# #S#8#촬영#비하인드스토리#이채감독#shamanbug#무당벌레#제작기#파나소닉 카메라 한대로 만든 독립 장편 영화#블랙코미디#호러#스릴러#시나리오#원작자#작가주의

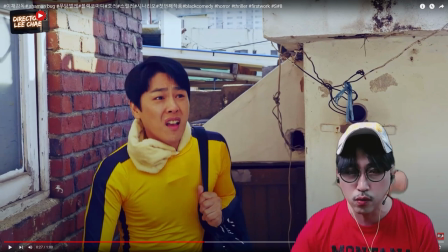그러면서 나쁜 도둑이 이상한 도둑을 보고 놀란 건 아니고 무엇을 보고 놀랬냐면 처음에 방안을 봤는데 처음에 처음에 시컵을 했잖아요. 방안을 봤는데 막 신문지가 다닥다닥 들러붙어 있고 핏자국이 보이고 막 벽면에 도배가 돼 있고 깜짝 놀라는 거예요. 이 집 뭐하는 집이야? 라고 생각했는데 갑자기 마당이
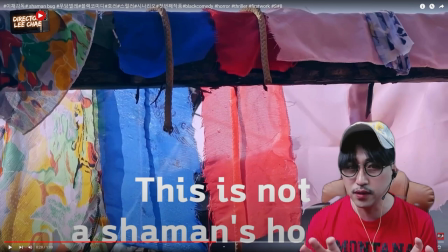무당 비슷한 이런 일반 집들은 이런 거 예를 들어서 천을 염색하는 그런 집이라면 이해는 하겠지만 천을 염색하는 집이라도 집 안에 신문지 붙여놓고 피자국 있고 이러진 않잖아요.
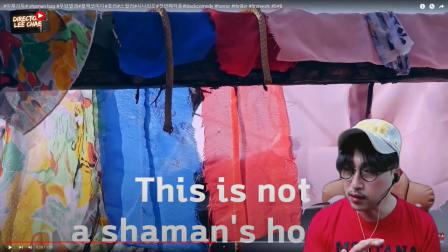그러다가 처음에 좀 살벌한 느낌을 들었는데 갑자기 다른 문으로 이 집을 어떻게 들어갈까 생각을 했는데 마당에 이런 게 걸려져 있는 거예요. 그러니까 얼마나 놀라겠습니까. 저도 많이 놀랬을 거예요. 이 장면은 이 집의 사장님한테 어머님이 석 달 전에 돌아가셨잖아요.
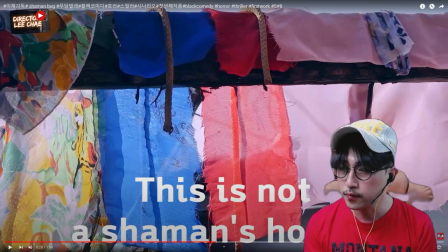어머님의 유품들, 그 중에 한복이 있어요. 한복이 있는데 공파이가 썩어가지고 못쓰는 그 한복을 사장님한테 물어보고 이거 써도 되겠냐. 써도 된다고 하더라고요. 그래서 그것을 찢었어요. 찢어가지고 하나하나 직접 만든 겁니다.
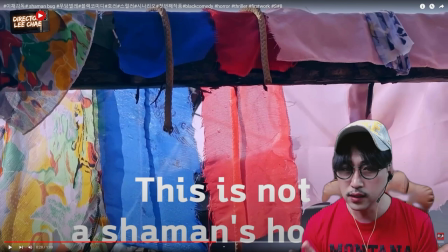그리고 위에 나무 틀 같은 것도 여기에 조금 많이 흔들리고 이렇게 무너질 뻔 했는데 조심스럽게 미술톤을 잡은 겁니다. 그래서 도둑들이 들어올 때 나두기 이 집에 들어와서 좀 놀라는 장면들 이런 것들의 소품들을 배치를 했으면 좋겠다 이렇게 판단하에 이렇게 만든 겁니다.
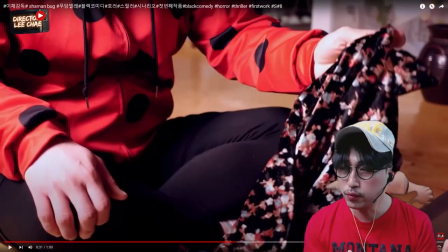그래서 나쁜 도둑이 들어오고 집 안에서는 이상한 도둑이 엄마를 찾기 위해서 냄새를 맡고 그러면 각자 여기 각자 이 집에 들어온 건 잘 몰라요 이상한 도둑이 엄마 냄새 또 맞죠
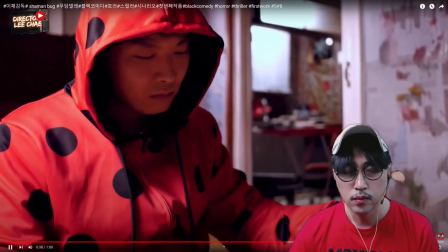맞고 아이씨 잘못 들어온 것 같은데
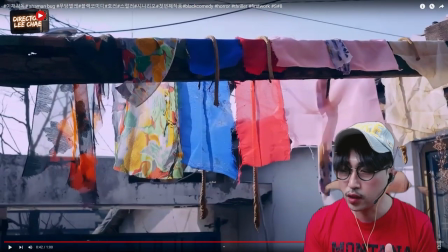나쁜 도둑이 집에 도둑질하러 들어왔다가 뭔가 좀 살벌하고 소름 끼치고 그래가지고 잘못 들어왔다 그래가지고 에이 이 집을
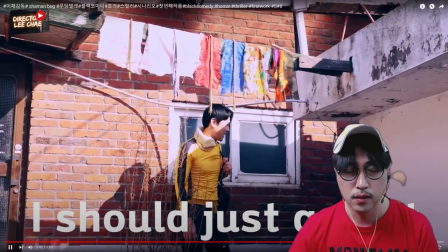나가려고 해요 나가려고 합니다 에이 그냥 나가야겠다 나가야겠다 하고 아까 말씀드렸죠
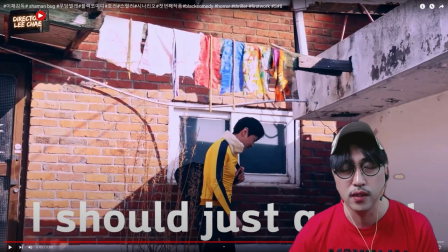여기 위에 있는 나무들이 무너질 뻔했는데 이것을 어느정도 잘 잡았어요. 나무를 좀 껴가지고 나무 잡았고 이런 천들은 다 아까 한복이라던지 천을 찢어가지고 만들었구요. 그래서 이제 나쁜 도둑이 나갑니다.
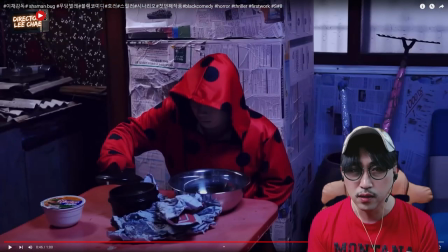나가려고 하는데 전시간에 강의했던 이상한 도둑이 된장찌개와 육개장을 끓였죠. 그래서 육개장의 의미와 된장찌개의 의미는 육개장은 어렸을 때 아버지의 폭력으로 인해서 엄마가 도망가죠.
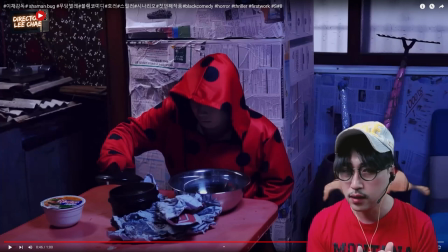그리고 엄마가 순위를 잃고 그리고 나서 이제 엄마가 여동생만 데리고 가서 키울 수 밖에 없는 형편 그런 아픔, 그런 고통 어린이 이두가한테 육개장 사바면을 주면서 밥을 잘 챙겨 먹어라 그러면서 떠나버렸던
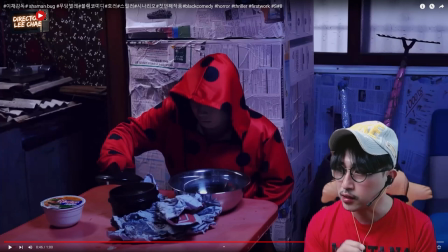그런 의미고 된장찌개는 엄마가 끓여진 된장찌개를 맛있게 먹어도 행복했던 그런 시절이 담겨져 있는 기억이에요. 이 두 개를 섞어서 포개서 이상한 도둑이 먹으려고 합니다. 왜요? 이 모든 기억들을 먹어 치워버리려고 해요.
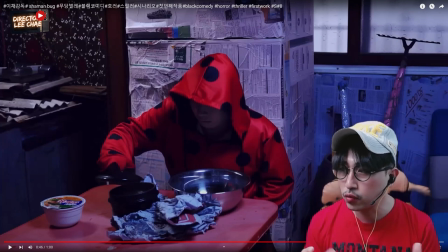먹어 치워서 소화시켜서 내꺼화를 시켜버리려고 하는 그런 상징적인 의미입니다.